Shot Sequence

Okay, we've made it to our third class, and today we are going to talk about shot sequence.
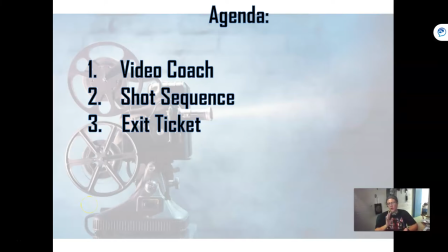[0:07]
All right, so again, we're going to watch Video Coach. Then we are going to discuss it in a different way, and we will end with the exit ticket. So this class, this particular one, shouldn't last too terribly long. All right, let's learn about shot sequencing.
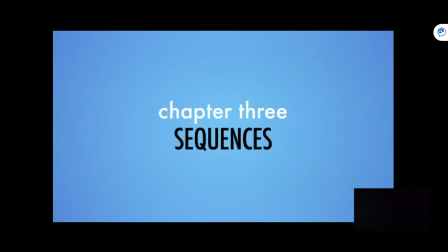[0:29]
You just learned about the three basic types of shots: wide, medium, and tight.
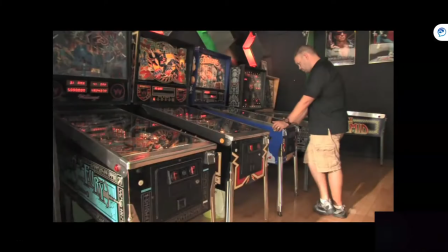[0:36]
Now we're going to talk about how you use them in your video. Let's remember, video is about telling stories.
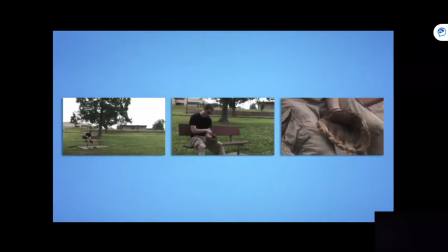[0:44]
It's not about just getting shots, it's about getting shots that are connected. And when you show them in order, they tell a story that makes sense.
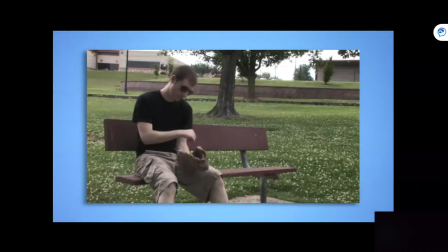[0:53]
When you edit together a series of connected shots, this is called a sequence.
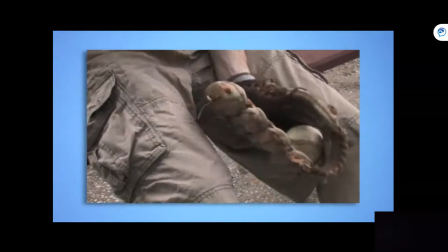[0:59]
And it's the subject of Chapter 3. You actually just got done watching two sequences.
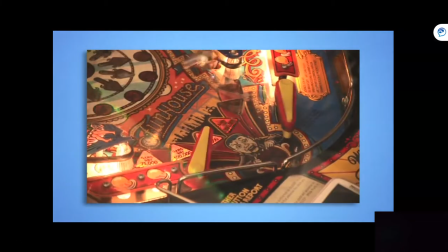[1:05]
The first was the guy at the pinball machine. The second was some other guy sitting in a park.
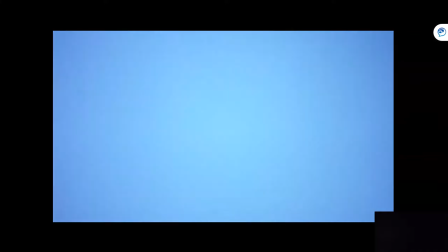[1:14]
Let's look at how these sequences were edited. But wait, I thought this volume was about shooting, not editing.
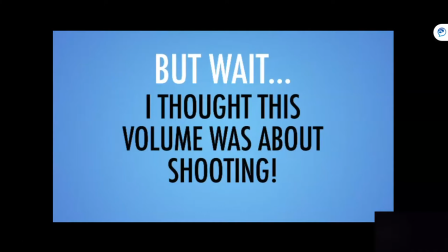[1:20]
You're right, it is about shooting, but shooting sequences means that you need to think like an editor when you shoot.
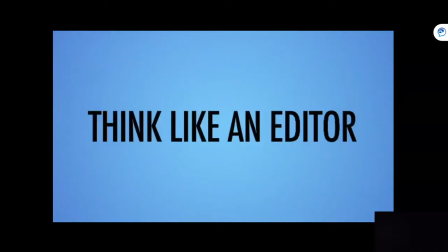[1:27]
So, to think like an editor, let's do some editing.
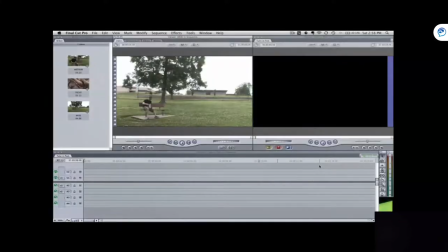[1:30]
For this example, I'm using Final Cut Pro, and we've got some footage of Tyler here in the middle window.
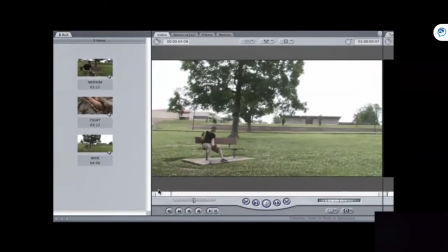[1:36]
Let's zoom in on that. He's sitting at a bench, alone. None of his friends want to play baseball with him. The videographer who shot this was nice enough to get 3 shots of this repeated action. There's our wide shot, our medium shot, and our tight shot.
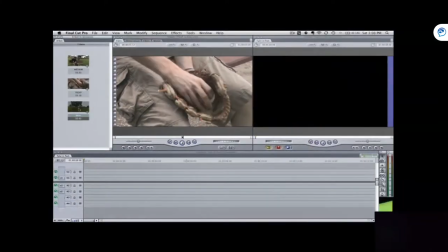[1:55]
So, in my editing software, I can edit these 3 shots together in a sequence, like this.
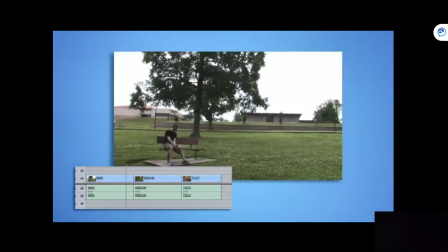[2:03]
Watch how each shot flows into the next. We don't need crossfades or any effects. The shot does not pan or move. It's just a simple sequence.
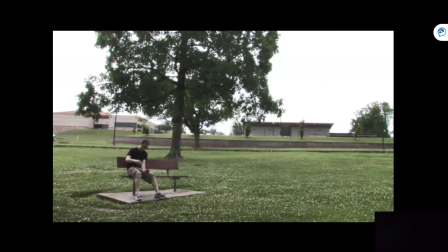[2:14]
The wide shot lets us know that Tyler is in a park alone.
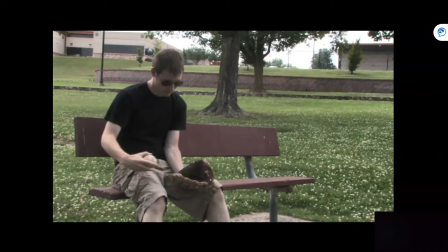[2:18]
The medium gives us a closer look at what's happening, and the tight shot gives us some really nice detail.
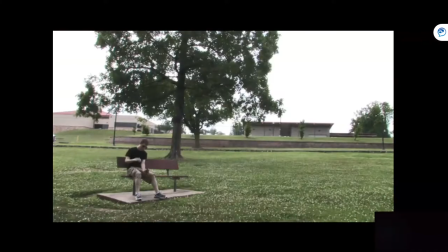[2:24]
One more time, let's watch this sequence. There's nothing fancy about this sequence, but it's still really effective.
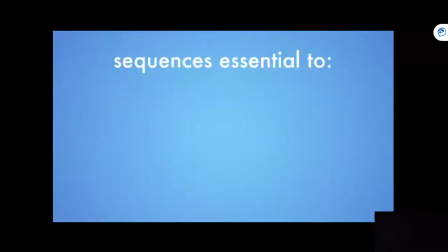[2:31]
Sequences are at the heart of moving images.
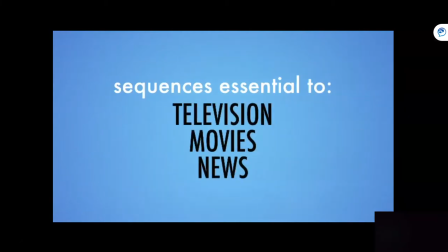[2:34]
Whether you're watching television or a movie or the local news, sequences are everywhere, and you need to understand them to tell a story with a video camera.
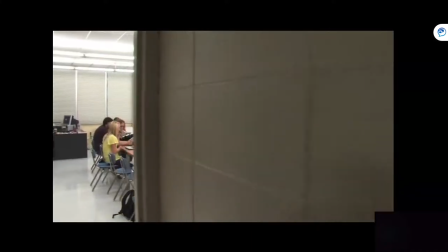[2:43]
Here's why sequences work. Let's say you walk into a room. First, you get a feel for the room as a whole.
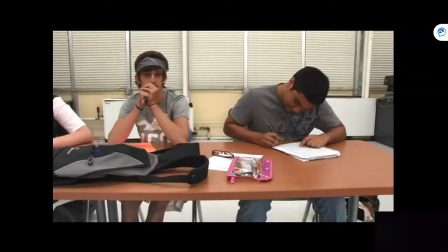[2:50]
That's your wide shot. Then you might focus your attention on one area, kind of like a medium shot.
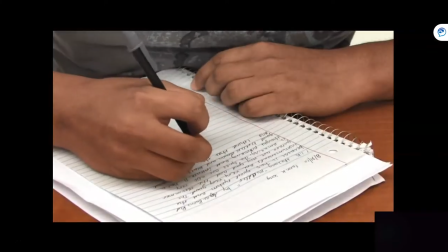[2:58]
And finally, you might focus on one thing in particular, like a tight shot does.
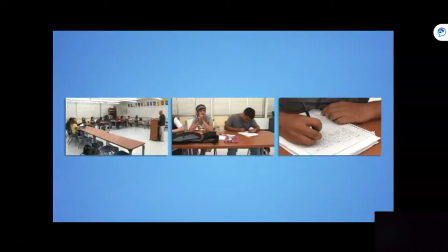[3:05]
Wide, medium, and tight is sort of how we naturally focus our attention.
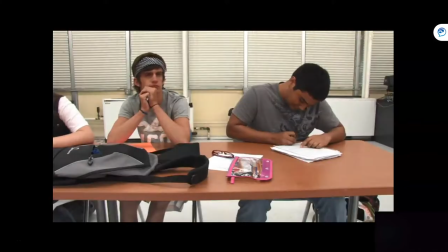[3:10]
As a director or videographer, you get to choose how people are going to focus their attention by deciding what's on the screen.
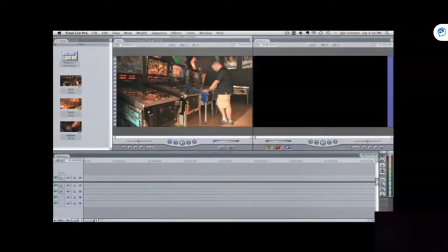[3:18]
Okay, let's go back to the footage of the guy playing pinball. You can see here in the middle window that our videographer got plenty of wide,
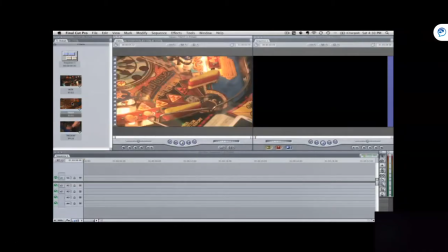[3:26]
medium, and tight shots, so we'll be able to make a sequence out of this.
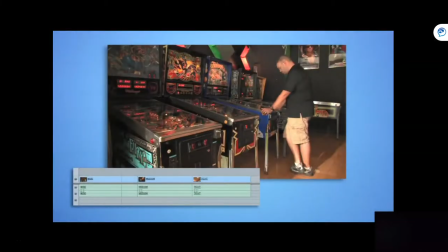[3:31]
We could start with the wide, cut to the medium, and then cut to the tight.
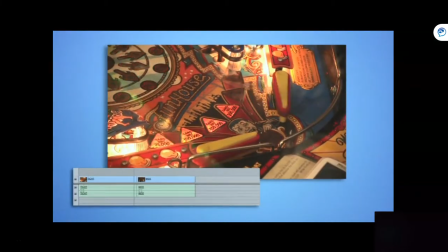[3:37]
Or we can open with the tight shot, and then cut to the wide shot, and totally forget about the medium altogether.
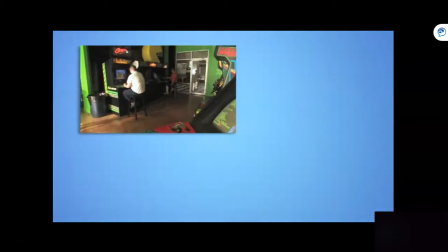[3:44]
This guy is playing an arcade game. Luckily, our videographer got a variety of shots, and we have something to work with.
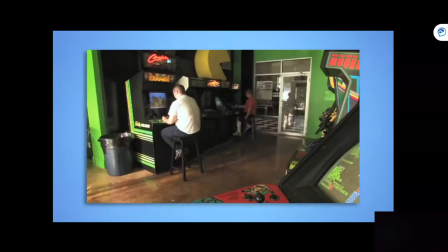[3:51]
Here's one of the possible sequences I could build from this footage.
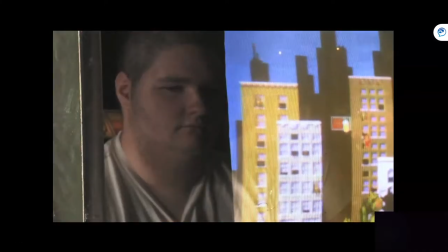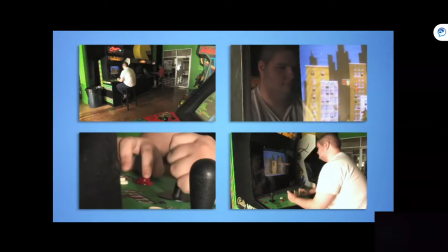[4:01]
Editing is a lot more fun if you have some nice sequences to work with. Sequences don't just magically appear in your editing software.
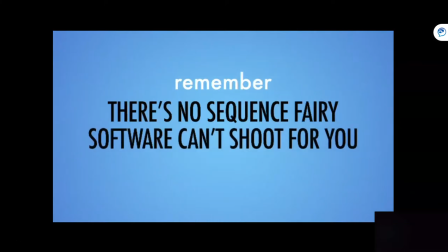[4:08]
Your expensive editing program won't create good footage for you to work with. You have to go out and work for them.
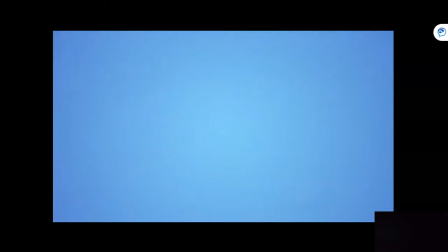[4:15]
You have to shoot them in the field. Here's an example of a bad sequence.
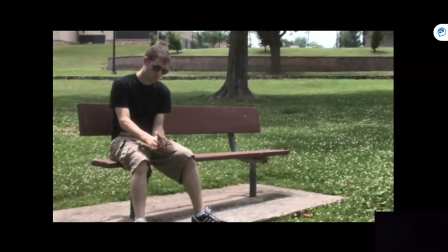[4:24]
Cutting from a medium shot to another medium shot is no good, because it creates a jump cut or a break in the continuity.
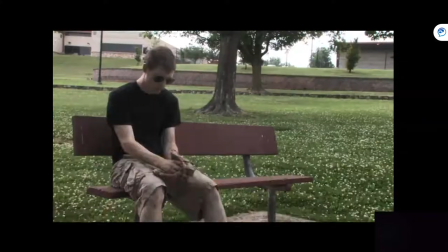[4:33]
It's jarring to the viewer and it can confuse people. You might say, well, just don't edit the 2 medium shots together and you'd be fine.
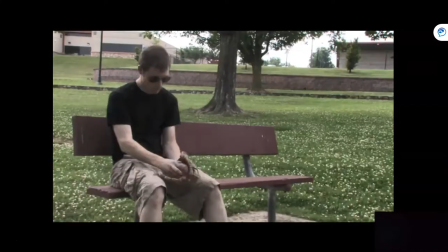[4:40]
But what if your videographer only got medium shots? You would be stuck as the editor.
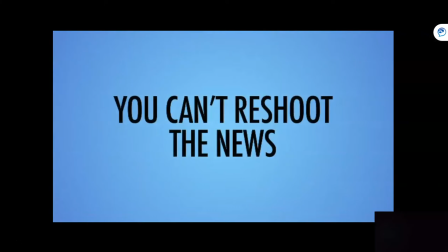[4:46]
You can't go back and shoot most news events. You have to shoot them right the first time. If you're lazy and you don't get a good variety of wide,
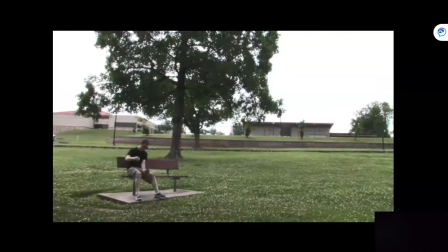[4:54]
medium, and tight shots in the field, you won't be able to edit them into a sequence later.
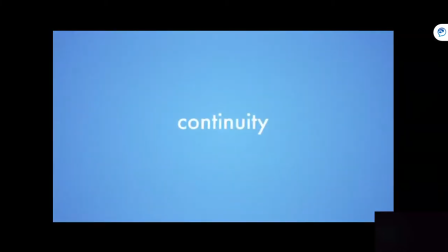[5:01]
This is probably a good time to talk about continuity. We're going to loop the footage of the guy throwing the baseball into the glove.
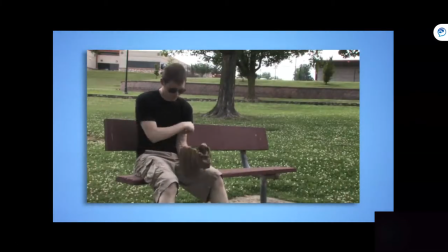[5:09]
As he's throwing the baseball, watch as each shot cuts. See how they line up.
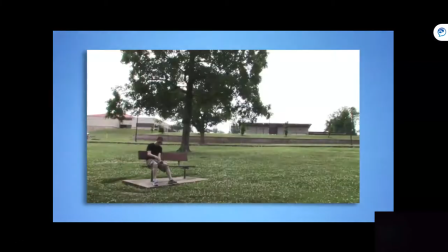[5:16]
This has correct continuity.
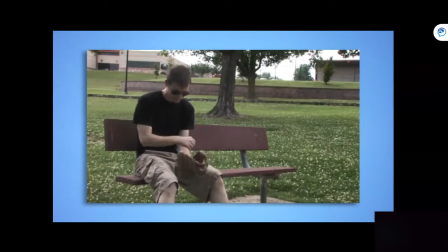[5:21]
There is a right way and a wrong way to cut in between wide, medium, and tight shots in this case.
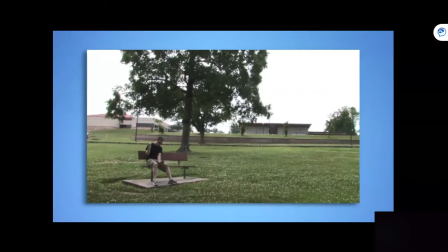[5:28]
Here's the wrong way. Notice how the baseball jumps around and his actions don't match up.
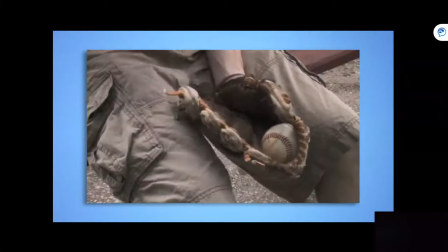[5:35]
This sequence has no continuity. This is another one of those editing decisions that you need to be thinking about as you're shooting.
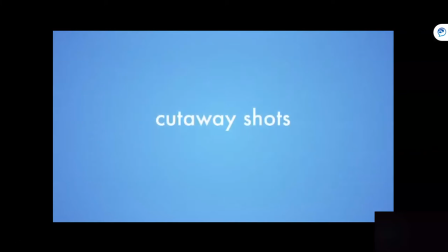[5:44]
One way to save yourself from breaks in continuity is to get cutaway shots.
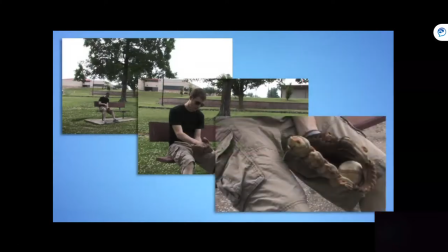[5:49]
In the case of this sequence, just in case it didn't line up, you could always cut away to a shot of his face,
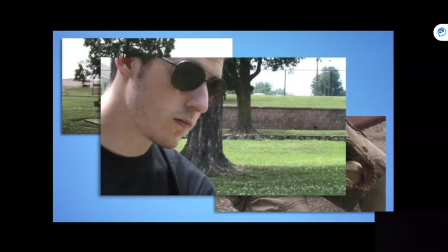[5:57]
because his hand and the glove and the ball aren't in the shot.
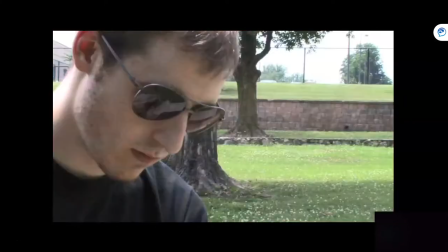[6:00]
So you can cut from this shot, and then cut to his face, and then cut to this shot, and the action doesn't matter.
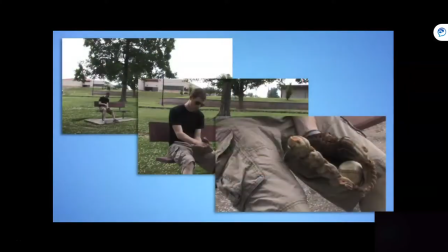[6:07]
So one thing you can do to save your sequences when the action isn't going to match up is shoot a cutaway.
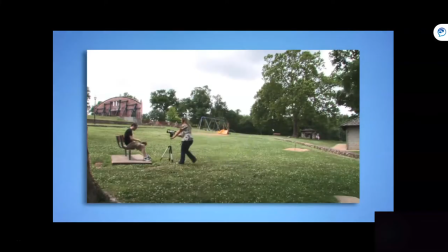[6:14]
To be a good shooter, you need to be thinking about your edit from the very beginning.
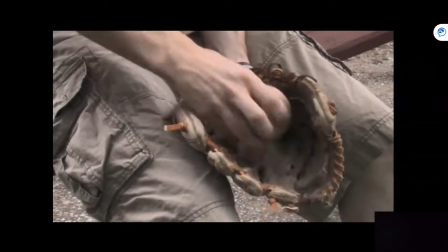[6:19]
If you're a director making a film,
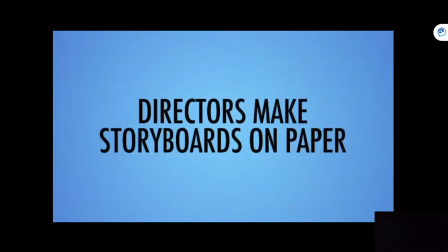[6:21]
you can sit down ahead of time before you shoot and draw out every single shot in every sequence in your movie.
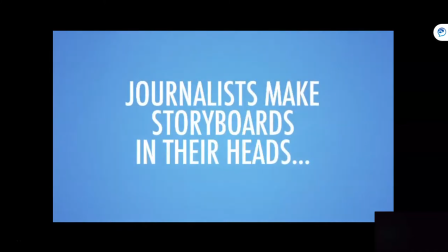[6:30]
But video journalists don't have this luxury. They have to do this in their head while they're shooting.
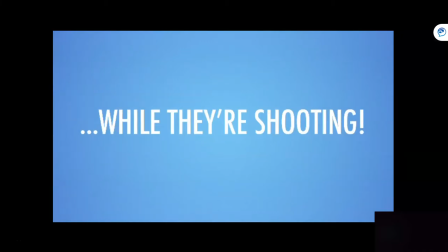[6:37]
It takes some time to get good at this. This is definitely something you have to practice. So let's recap.
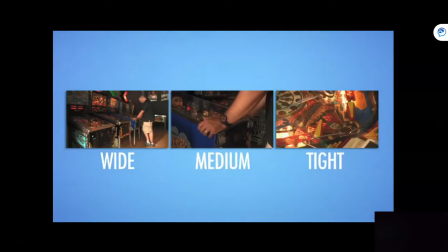[6:44]
Sequences are made of wide, medium, and tight shots. These shots give you options in the edit bay.
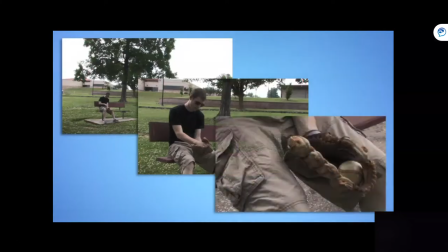[6:52]
Keep continuity in mind while you're shooting your wide, medium, and tights. And just in case you break continuity, make sure to get plenty of cutaways.
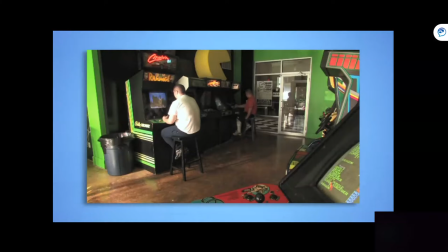[7:01]
Think about your edit as you're shooting. Practice storyboarding in your mind.
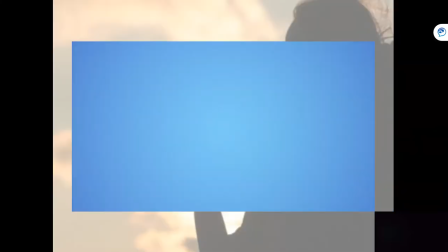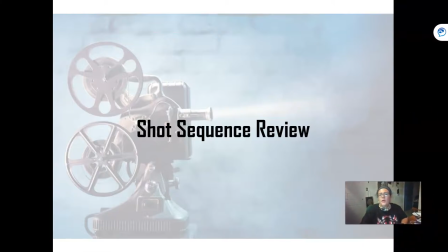[7:13]
And we're back. All right, so let's go ahead and review what we just learned. Sequencing. You're telling a story. That is rule number one of making a film, is you are supposed to be telling a story.
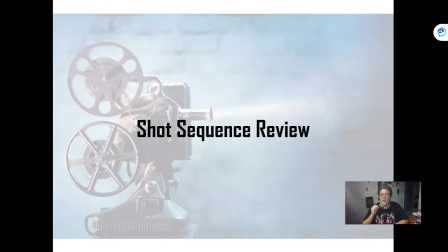[7:31]
You are telling it in a visual way. So you need to have those sequences in there for your audience's brain to go, oh, okay, I understand what's going on. All right, so to start off with, okay, sequence shooting.
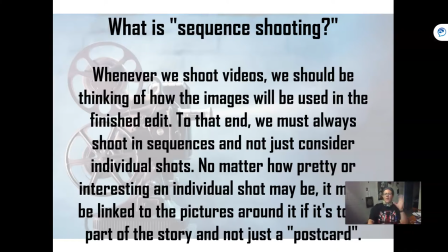[7:46]
Whenever we shoot videos, we should be thinking of how the images will be used in the finished edit. If you don't have editing software, then that's going to make things difficult. So you really, really need to think ahead of time about how you are going to film.
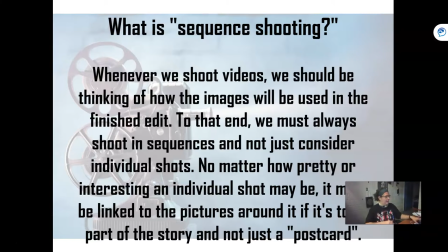[8:04]
If you are going to, let's say, use your phone.